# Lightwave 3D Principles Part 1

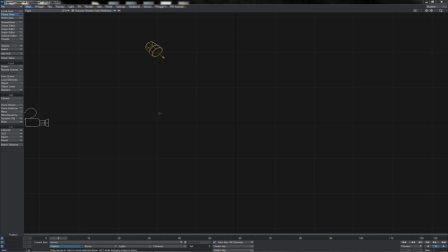0:23 Now, no kind of tutorial series on animation would be complete without mentioning, at least in passing, the oft-quoted principles of animation, or the 12 principles as they're commonly known. However, though such a mention is pretty much mandatory,
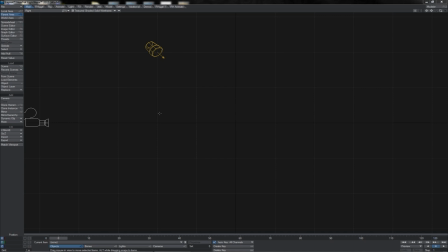0:41 I don't want to spend an awful lot of time talking about them specifically, just in and of themselves. Reason why? Well, pretty much every man and his dog has got some kind of tutorial content on the 12 principles of animation.
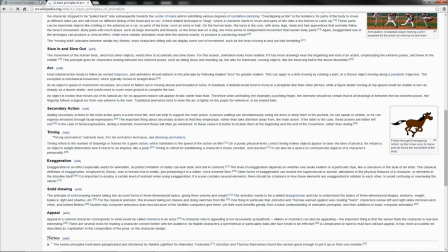0:54 Go peeking around online, Wikipedia, elsewhere,
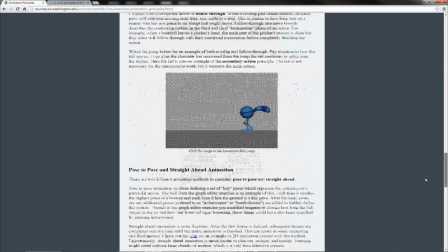0:58 there's no shortage at all of information to be found on the common animation principles or variants thereof.
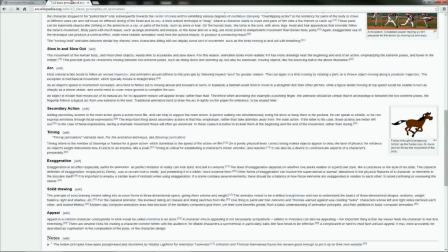1:07 What I will mention, however, is that generally you'll find that the principles can be divided into two camps. There are some which are more technical in their purview and lead us to create animation which is more natural or realistic or similar.
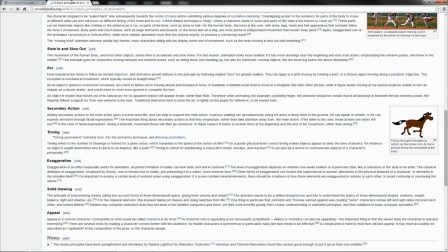1:24 And there are also those principles that are more concerned with the artistic principles of animation. In this video, I want to mention first those that deal more with the artistic side.
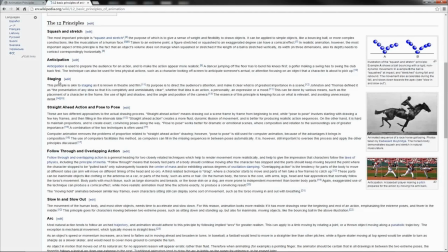1:36 First of all, let's discuss staging.
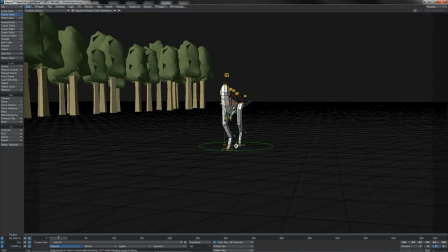1:40 Staging is basically about using the two-dimensional visual canvas of our image to help tell our story. As much as it, affects our characters or whatever else we've got going on in the scene, it's really,
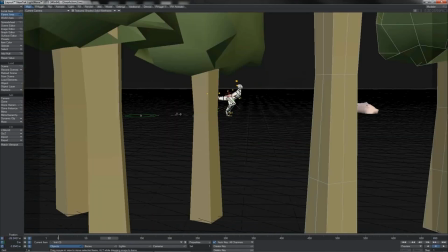1:54 where they are in view of the camera, how their poses read from the camera angle.
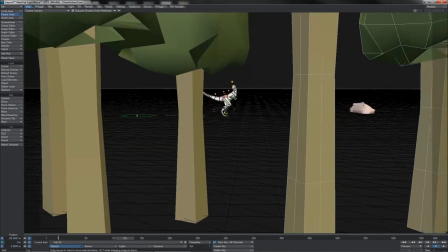2:00 Of course, camera angles and motions themselves can often help to reveal the story itself,
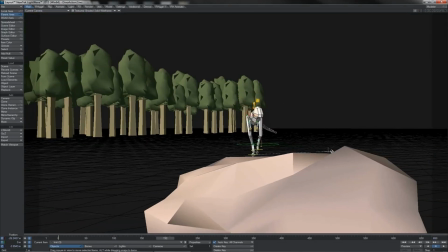2:07 and sometimes something that is hard to illustrate in a specific character
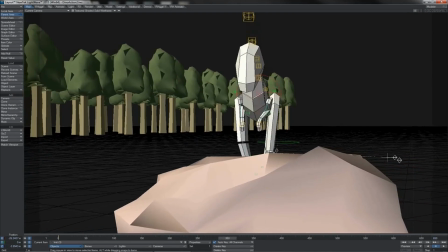2:13 pose or character motion can help be illustrated better by where the camera is placed. This is one reason, of course, that you often go through a good planning stage with animation,
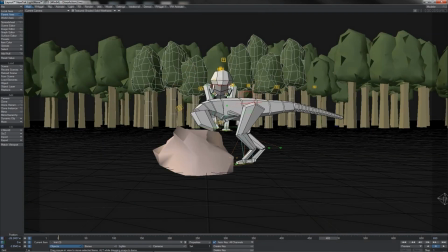2:25 including storyboards to help you figure out those specifics of the two-dimensional image and its composition when working through an animation.
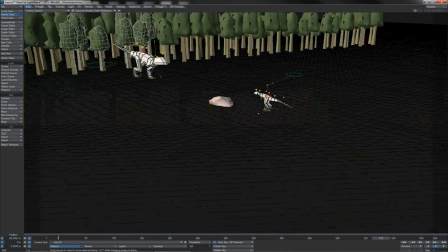2:36 Good staging really does help to tell the story of what's going on in a given scene. This also plays into how we pose our characters, of course, because whilst we might have a certain, character pose that is a good, strong pose, it might read better from some angles than other angles.
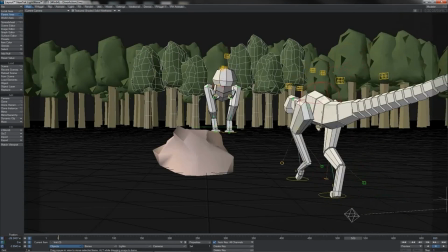2:54 For instance, the good old big dinosaur here doing his roar at the little dinosaur,
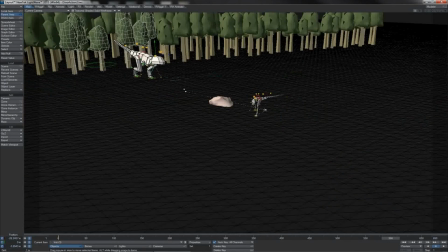3:00 it plays much better from this second angle than it would from the straight ahead angle here. Working out our staging as well can also be important in helping us to, save time whilst animating.
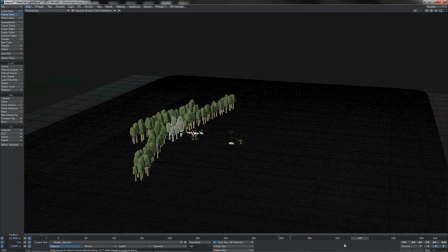3:15 For instance, the good old big dinosaur here, if we take a look at him before actually he appears on camera, we can see that he's just sort of sat there and doing a very slow drift.
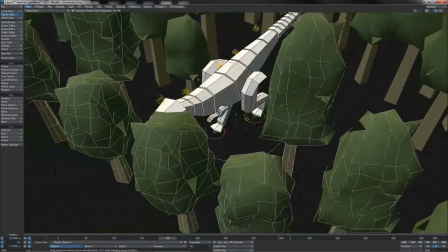3:26 Let me just zoom in on him more closely here so that we can see him.
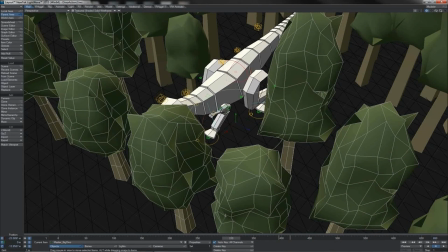3:31 You can notice that, look at that, his legs are just drifting apart as he's getting ready to come to his starter pose at this point there. We don't worry about, the animation or bad animation happening if it's not going to be seen on camera.
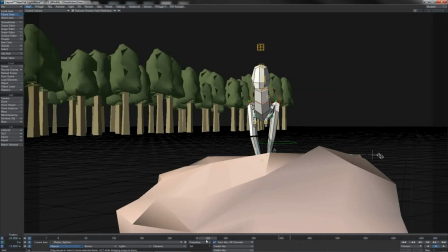3:48 You might also, of course, have other instances of this where something is obscured by something else. So, for instance, in this little bit of the animation here where we can't see this character's feet,
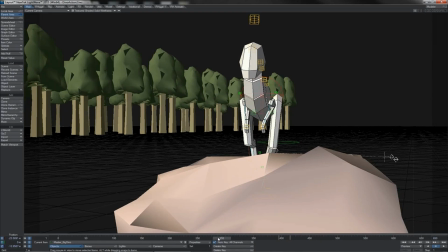3:59 I could perhaps save myself a bit of time by not bothering to animate the foot systems.
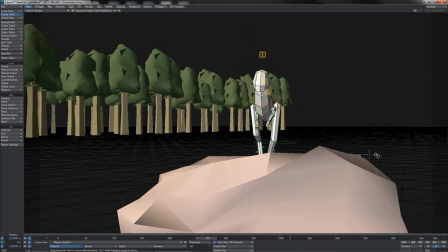4:05 Obviously, I would need to animate the steps so as we can see the legs going,
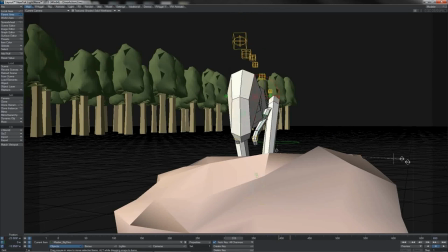4:09 but any kind of detail animation on the feet there I can leave out entirely.
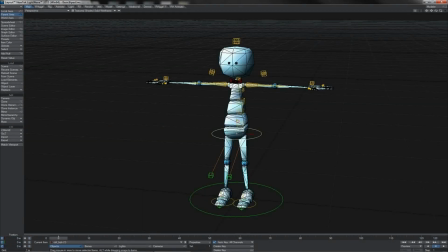4:14 Another one of the principles is exaggeration. This is the idea that we can use an exaggeration in the pose of our character to actually help sell the action and, of course, the mood and intent and the thoughts going on within the character.
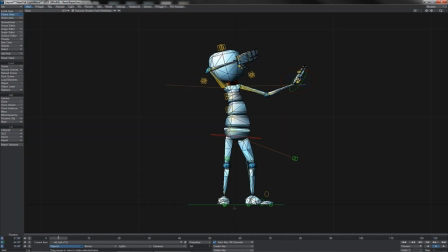4:32 It's the idea that you can take, perhaps simpler poses like this that are, conveying a certain mood or emotion or intention and really just overplay them quite
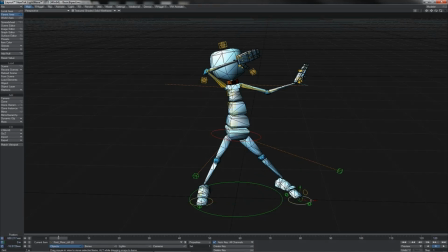4:48 massively to create a much stronger sense of what really is going on with
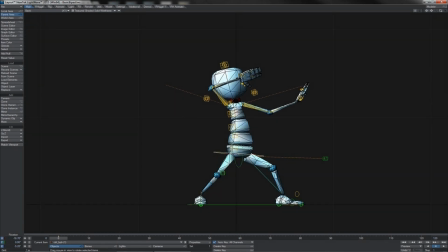4:55 said character, pushing them out to greater extremes to try and really sell this feeling that they wish to convey to others around, to really push it and exaggerate the whole thing.
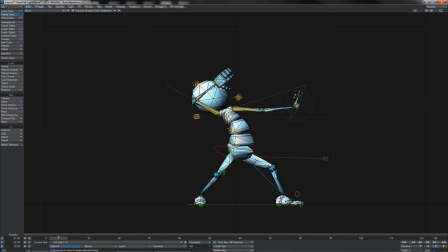5:11 Of course, This is something that is more applicable to cartoon animation than it is to realistic animation. If you're trying to do some sort of cinematic type thing with, very realistic character models,
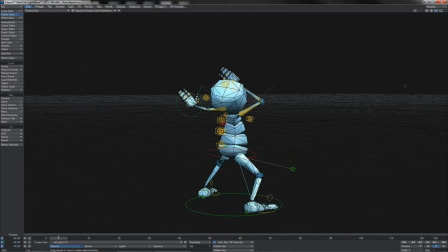5:25 then maybe this kind of exaggeration really is, going to be too much and start to look a bit,
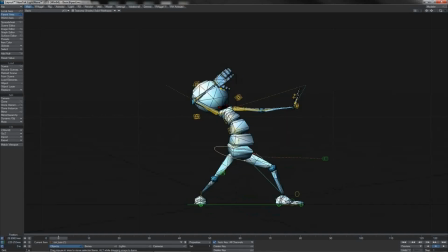5:33 ridiculous, quite frankly. However, when using cartoon characters, that's often a different story,
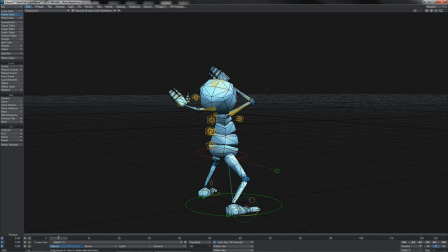5:40 and pushing things off into extremes like this can really help to create a much clearer read for the audience on what the character is doing,
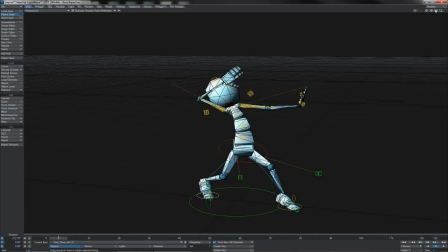5:52 thinking, and so on. Personally, I always compare it to the difference between screen acting and stage acting. When an actor is performing in front of a camera to be shown on a screen, often they try and act very naturally and subtly and so on.
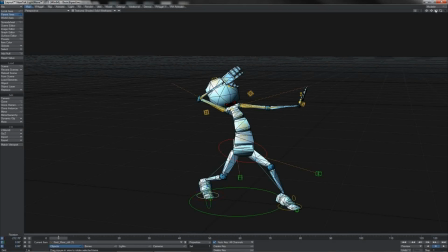6:08 If you're in the cinema, it's going to be up there on, a 30-foot screen. There are going to be close-up shots and tracking shots. It's all going to be nice and clearly visible. However, when acting on stage, you may occasionally be privileged enough to perform in a large theatre where you've
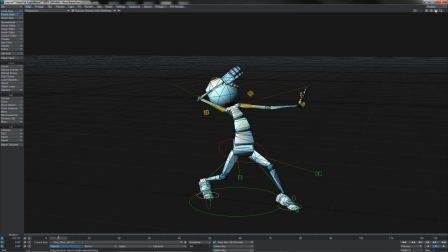6:24 got audience members sat up on the balcony 150 feet away, and they need to be able to see what your character on stage is doing. In the same way that stage actors have to learn to project their voice so that audience members seated at the back can hear their dialogue,
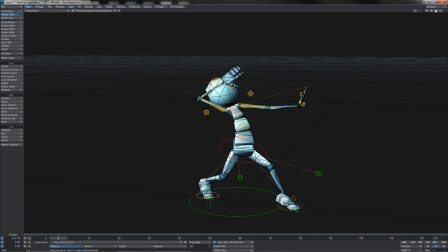6:44 they also have to project their body language so that the audience can read their body language, and they're not just these, almost static little fellas scooting around on the stage a little bit.
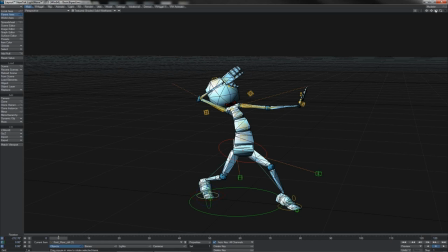6:57 Exaggerating poses, exaggerating motions even, will increase readability of your character, especially when you've got, much simpler characters as we see here. However, you do have to be a little bit careful with it sometimes, as pushing it too far you can drift into the realms of pastiche.
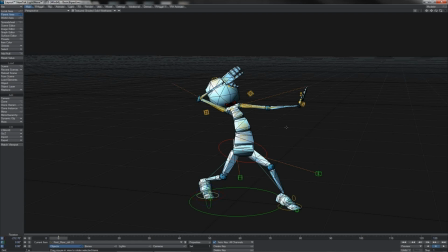7:17 You have to try hard to create good, communicative, striking poses, but you don't want to look like you're trying too hard.
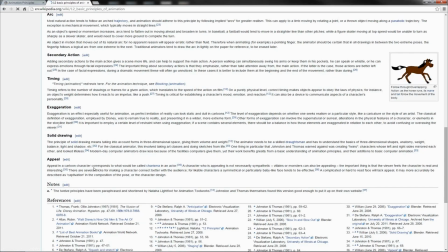7:28 We then come to the principle known as appeal.
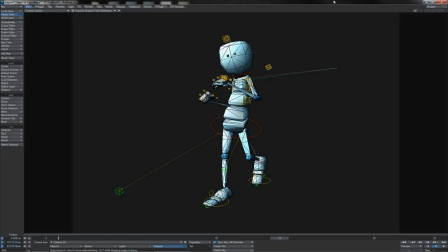7:32 Appeal is something that sort of falls out of all the other principles put together, both the artistic ones and the technical ones, which we've not yet spoken of. Appeal in an image, be that a still image or a moving image, is the analogue of charisma in a person.
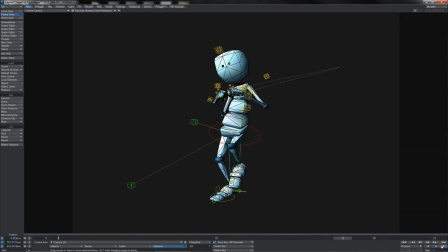7:49 How much are you, the viewer, drawn in by what's going on?
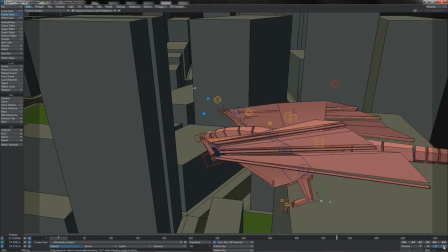7:54 Is it cute? Is it scary? Is it interesting? Are the actions and the motions and the staging and what the character is doing,
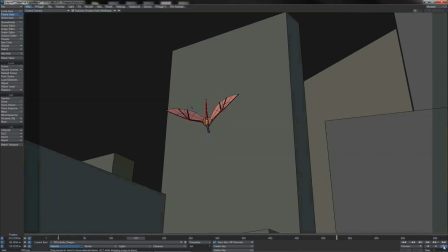8:03 whether they're in motion or just, sort of standing there in a hold, is it engaging?
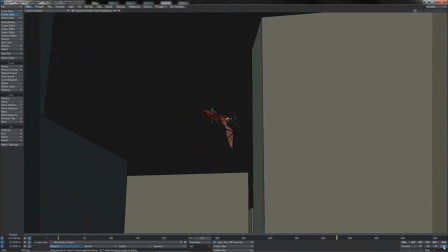8:09 Does it draw you in and make you want to know more or see more?
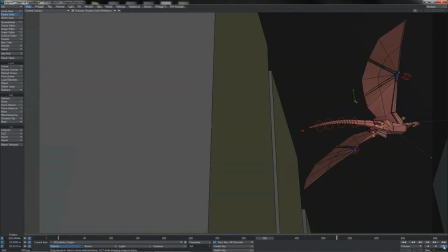8:14 If it's an action sequence, does it, get your heart racing and your adrenaline going?
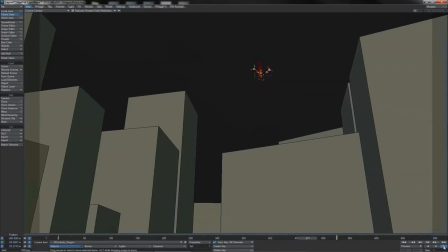8:19 All of those sorts of things.
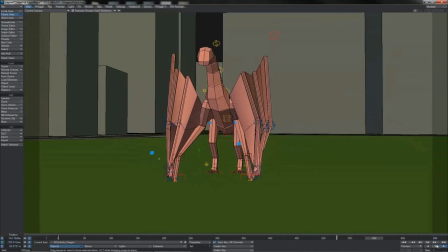8:21 This can be a combination both of, again, the character animation itself, the posing, the camera work, all of it.
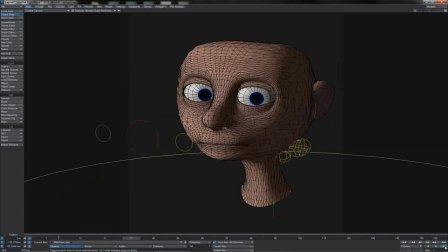8:29 Having your character, your scene, your shot being natural and engaging,
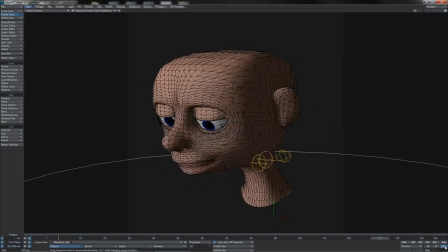8:36 and most of all just interesting to watch, is what really creates appeal.